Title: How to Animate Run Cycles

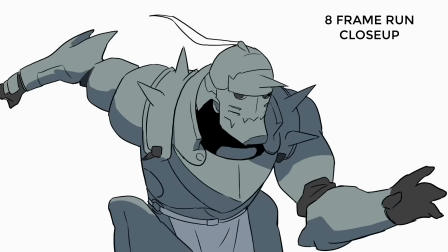(0:00)
Hey guys, so this week we're going to be taking a look at character run cycles. If you haven't watched the walk cycle video, I highly suggest watching that first because there's going to be a lot there that's covered here that's going to overlap with this video.
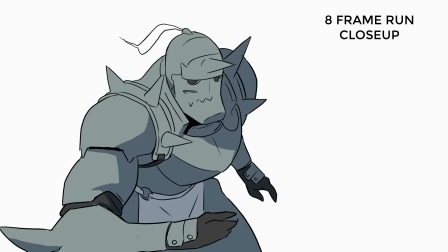(0:11)
Be sure to stick through to the end of this video because I'm going to be breaking down some really great examples from Sakuga animation.
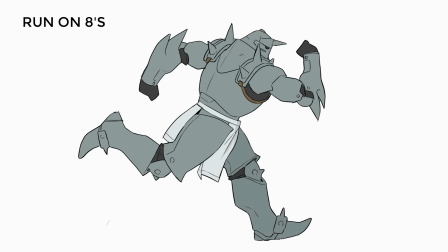(0:19)
So with that out of the way, let's start talking about animating run cycles.
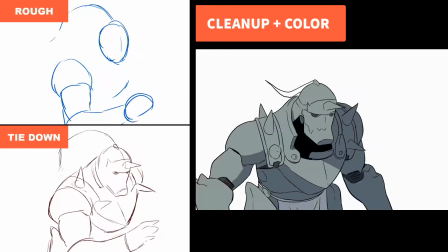(0:25)
The process for these animations is the same as the walk cycle video.
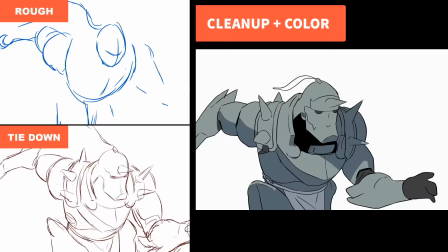(0:29)
I'm going to start out with a loose, rough pencil, then go to a tighter line that has more of the shapes of the character,
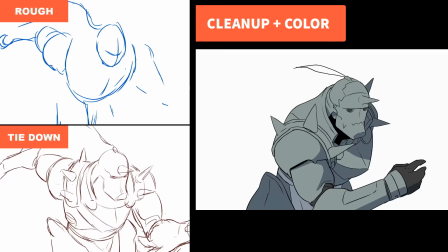(0:35)
and then finally I ink over those lines and add in my color.
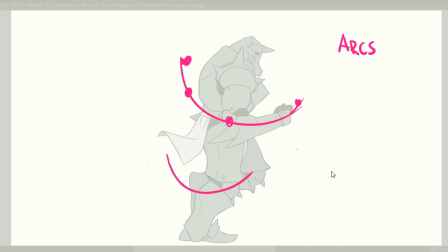(0:40)
Just as we saw with our walk cycle video, our character's arms and legs are going to be swinging in an arc that pivots around the shoulder and the hip.
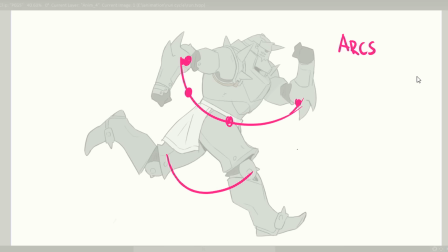(0:49)
If you track the movement of the elbow and the knee at each frame, you can see that it follows an arced path.
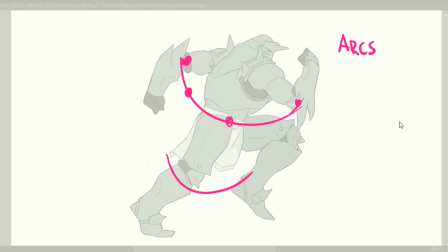(0:54)
And that maintains the length at all points in the sequence. Otherwise, you'd be shortening the limb each time.
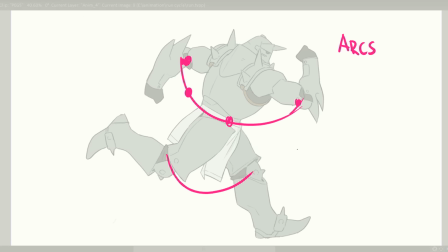(0:59)
Another way you can think about each limb is sort of like a pendulum that's swinging back and forth.
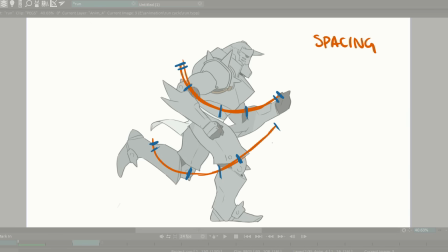(1:07)
Spacing is also a crucial component of fluid animation. And again, by spacing, I'm referring to the frequency of frames along an arc.
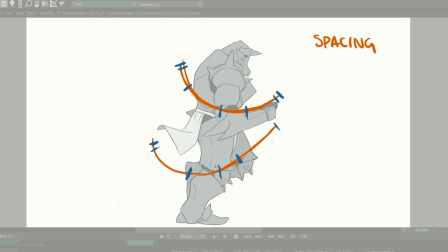(1:16)
With the run cycle, you can get away with even spacing,
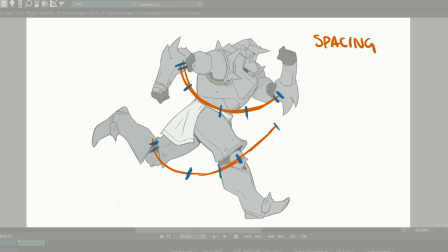(1:20)
but I like to let the arms linger a little bit longer at the end of their swing, and then accelerate faster towards the other side.
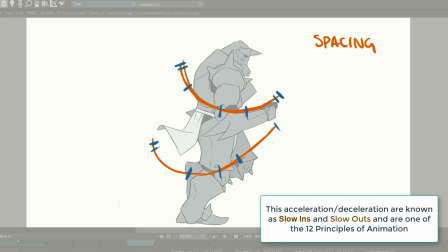(1:30)
So you'll notice that there's more frames towards the end of that arc and fewer frames in the center.
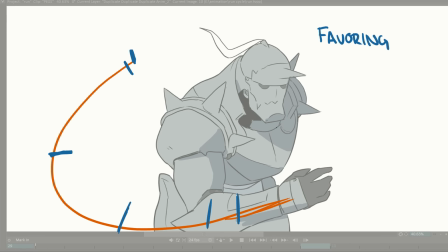(1:38)
Another way to refer to this is favoring or easing into a pose.
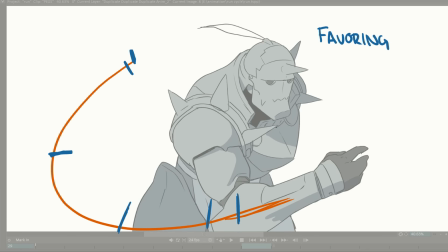(1:42)
And what you'll notice is at the extreme ends of that arm swing,
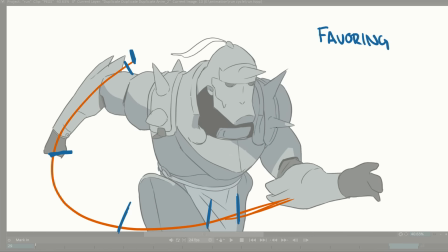(1:47)
the arm is almost in the exact same position 2 frames in a row.
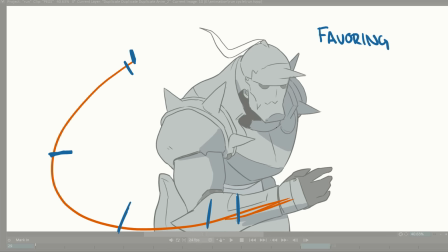(1:52)
This helps to accentuate a particular pose and also improves that sense of acceleration towards the center. Alright, now that we've discussed some of those underlying animation principles, I want to jump into the key poses of the run cycle.
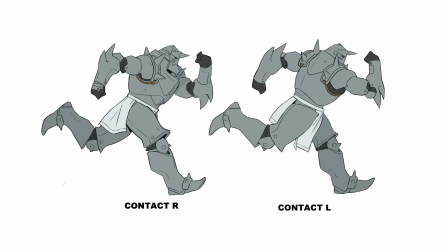(2:07)
Just like the walk cycle, our running animation will be punctuated by 2 contact poses where that front leg sticks out and makes contact with the ground. For the run cycle we'll be doing, these contact poses will happen every 8 frames. But if you wanted your character to run faster, you could do a 6-frame cycle.
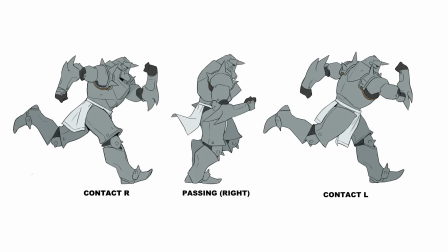(2:29)
Halfway between our contacts is our passing pose. Here the front leg is now directly underneath the body, and that back leg is halfway through its swing.
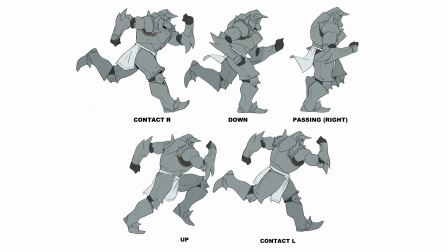(2:40)
Subdividing this even further, we have our down and up poses. In our down pose, that contacting foot makes full contact with the ground, and that leg bends a little bit, bringing the head level down. With the back foot, I tend to favor its position closer to the initial contact pose, again getting that acceleration we were talking about earlier.
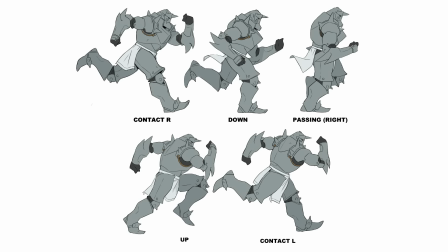(3:00)
With the up pose, that right leg is now behind the body, stepping up on its tiptoes. With the knee still bent, the left leg has now swung all the way in front of the body. Now in real life, there's actually a pose between the up and contact where both feet are off the ground,
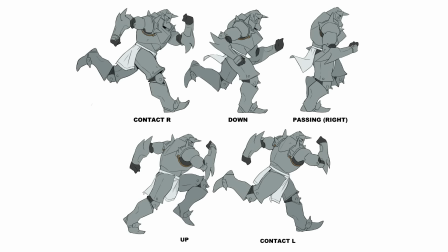(3:16)
but I noticed that in a lot of Sakuga animation that they tended to just skip this over and go directly from the up pose to the following contact.
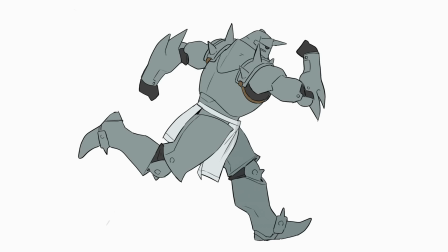(3:24)
And when you play all of those poses in sequence, it makes this 8-frame run cycle.
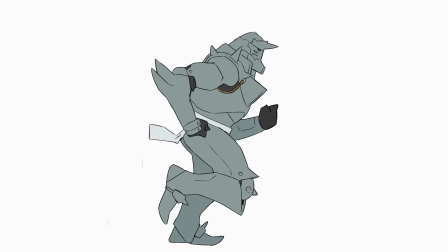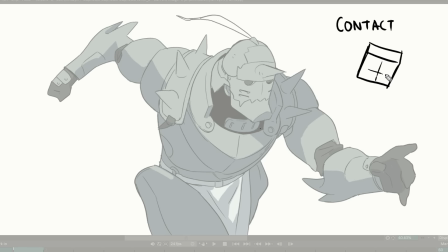Let's have a look at the close-up run cycle that I did so we can discuss some of the 3D forms of the body. So in this first contact pose, you'll notice that the torso is tilted towards the camera, with the pelvis tilted in the opposite direction.
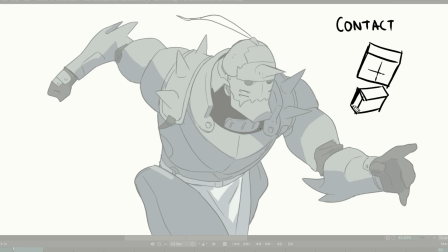(3:53)
And by doing this, it exaggerates the intensity of the run cycle, and really allows those forms to sort of rotate around each other.